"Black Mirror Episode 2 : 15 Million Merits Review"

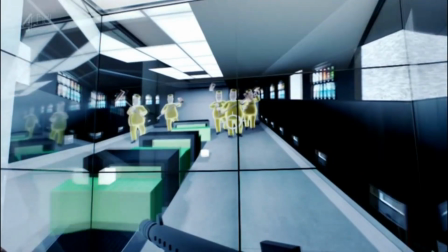After what happened in Hotshot, Bing stopped caring about anything and just...
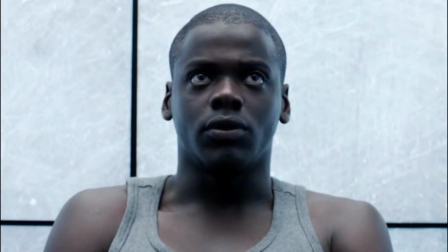gave up. This changes after this scene, in which he is forced to face his fear.
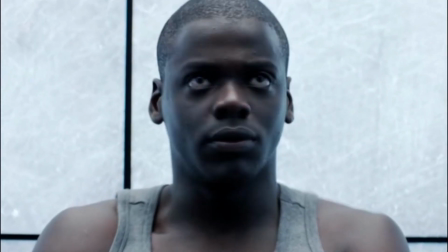He is forced to watch what the woman he loved had become.
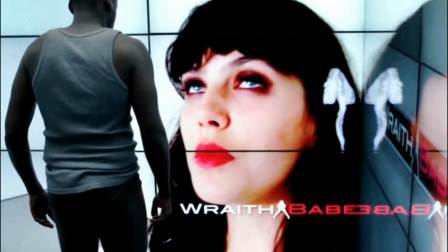Forced to see what her dream had become, and to see what in his mind was partially his fault.
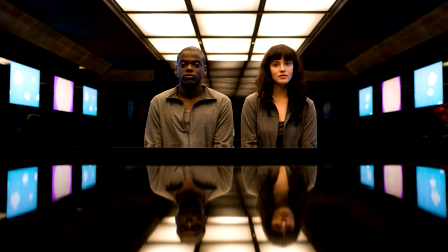One of the reasons this scene is so effective is for its use of reincorporation.
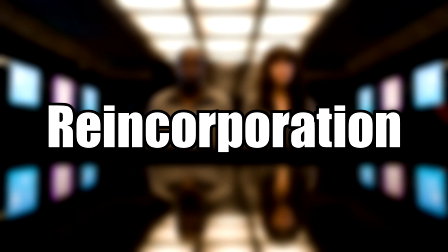The episode has a few of them, but this is by far the best one.
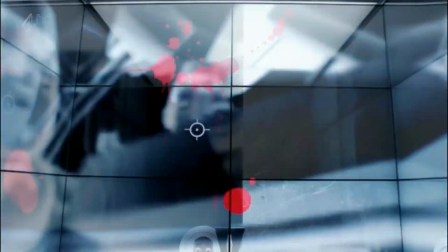As I said earlier, the episode shows the ad two times before, so by the third time it shows up, we kind of know what to expect.
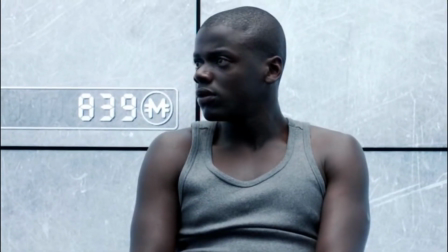Because of this, our expectations get broken, which gives the scene a lot more impact, and is what the scene is going for.
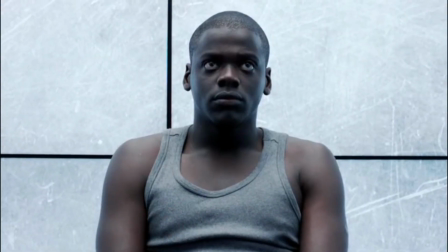Shock, disturbance, and surprise.
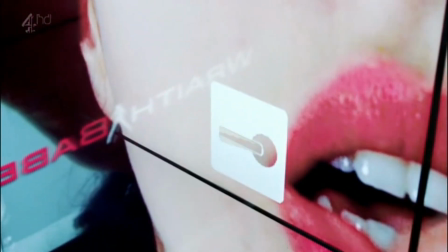Furthermore, we know that Bing couldn't escape, because the episode took its time to explain how everything worked.
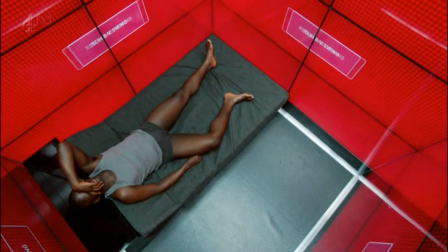Obviously, the scene wouldn't work if we didn't know about the alarm system or the ad skipping fee beforehand.
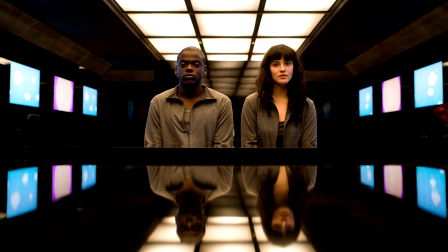Also, you gotta admire the little details in the scene.
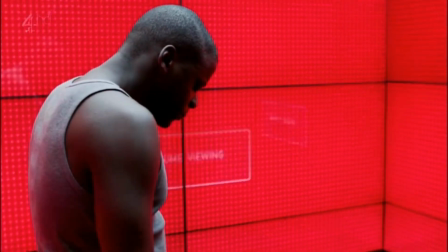Like, how at first the ad is only playing on one screen, but after Bing activates the alarm, the ad is now playing on all of the screens.
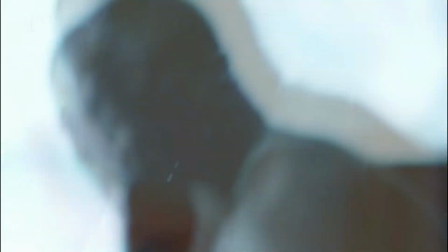Which is pretty fucked up. And speaking of fucked up, the ad itself is also really fucked up.
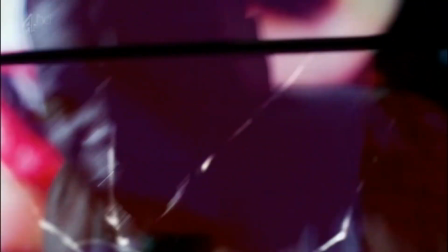Like, Judge Black Guy forces Abby to sing her song while having sex with her.
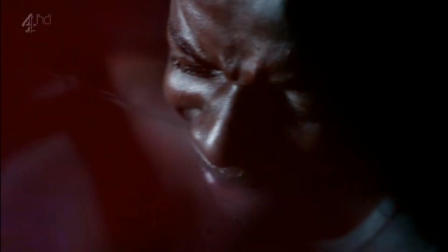That small little fucked up touch makes this scene even more disturbing.
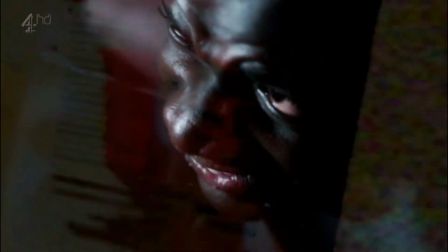It's like, this set is mocking anyone who tries to dream, who wishes for something more, for something better than the fucking bike.
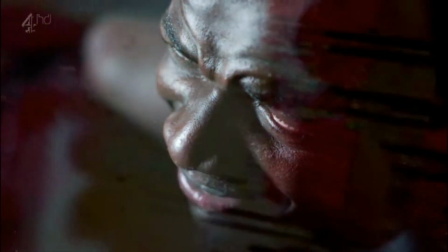I was in complete shock for the entirety of this scene.
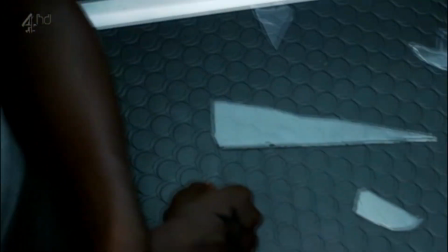The acting, the camera work, the lack of music, the distorting sounds, the reincorporation, the ad alarm, everything,
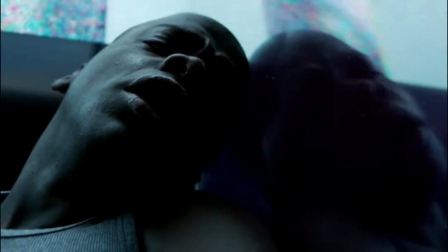everything about this scene is perfect.
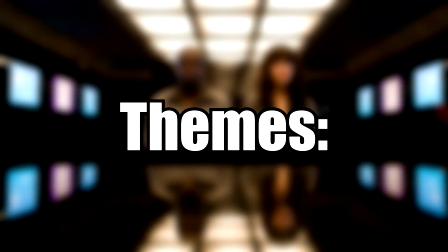Before moving on, let's quickly talk about the episode's themes. The overarching theme is that of giving up.
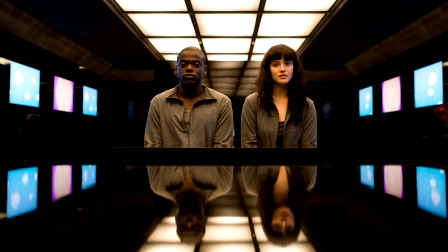The story is filled to the brim with characters that have given up in some way or another.
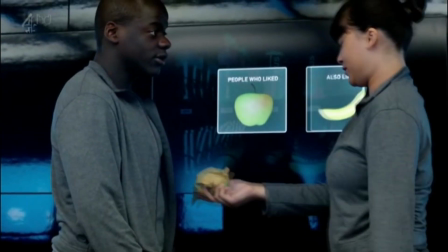First, the Asian girl. She likes Bing and tries to talk to him. However, Bing has no interest on her whatsoever.
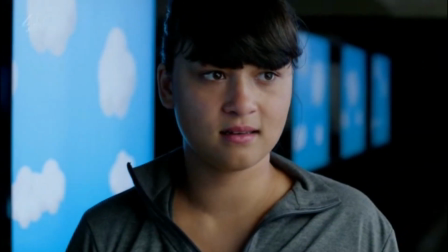Or he's too dense to realize that she's interested, so she just gives up after one attempt.
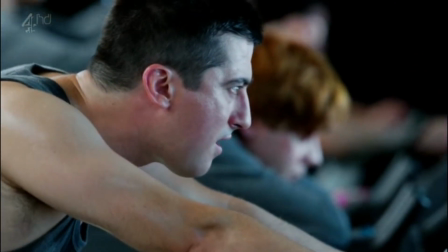Then there's Asshole Guy, who probably gave up a long time ago.
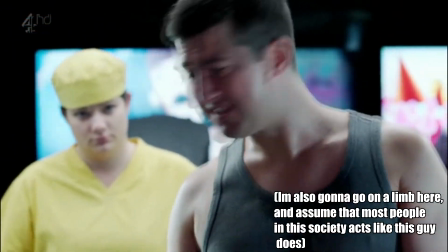He's pretty much the model citizen for this type of society, a society of people who've given up.
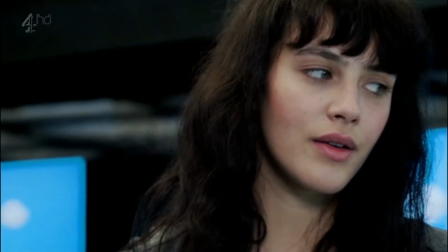Then, Abby. When we first meet Abby, she's already given up.
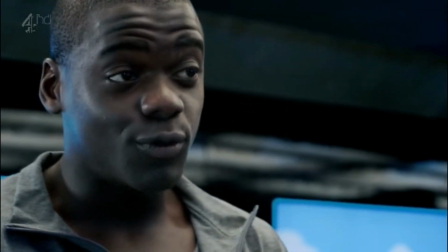Her dream of becoming a singer is reignited by Bing, who gives her the ticket to compete in Hotshot.
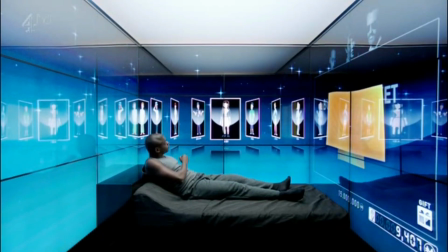Now, here's where things get a little bit... complicated. Abby drank a compliance before going on stage.
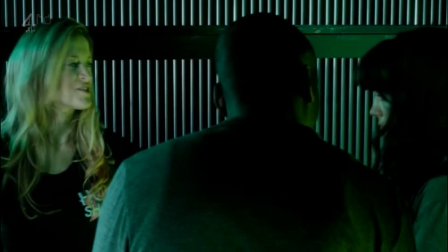We're led to believe that this is some kind of drug, which makes people more open to suggestion or something along those lines. And lastly... Bing. We kind of covered him already, so I'll keep it brief.
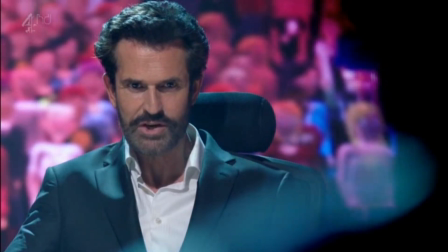When Bing gives up, it's pretty much a punch to the stomach.
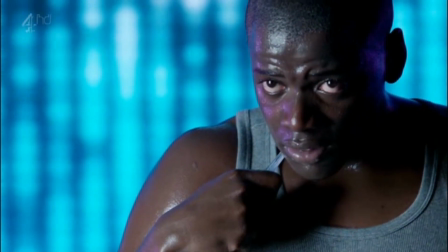He's the main character, he's our hero. He's the last person you'd expect to give up.
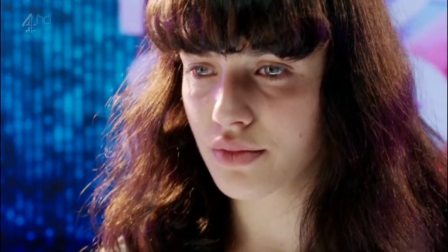All the previous characters who gave up kind of fueled his speech and his stride for change.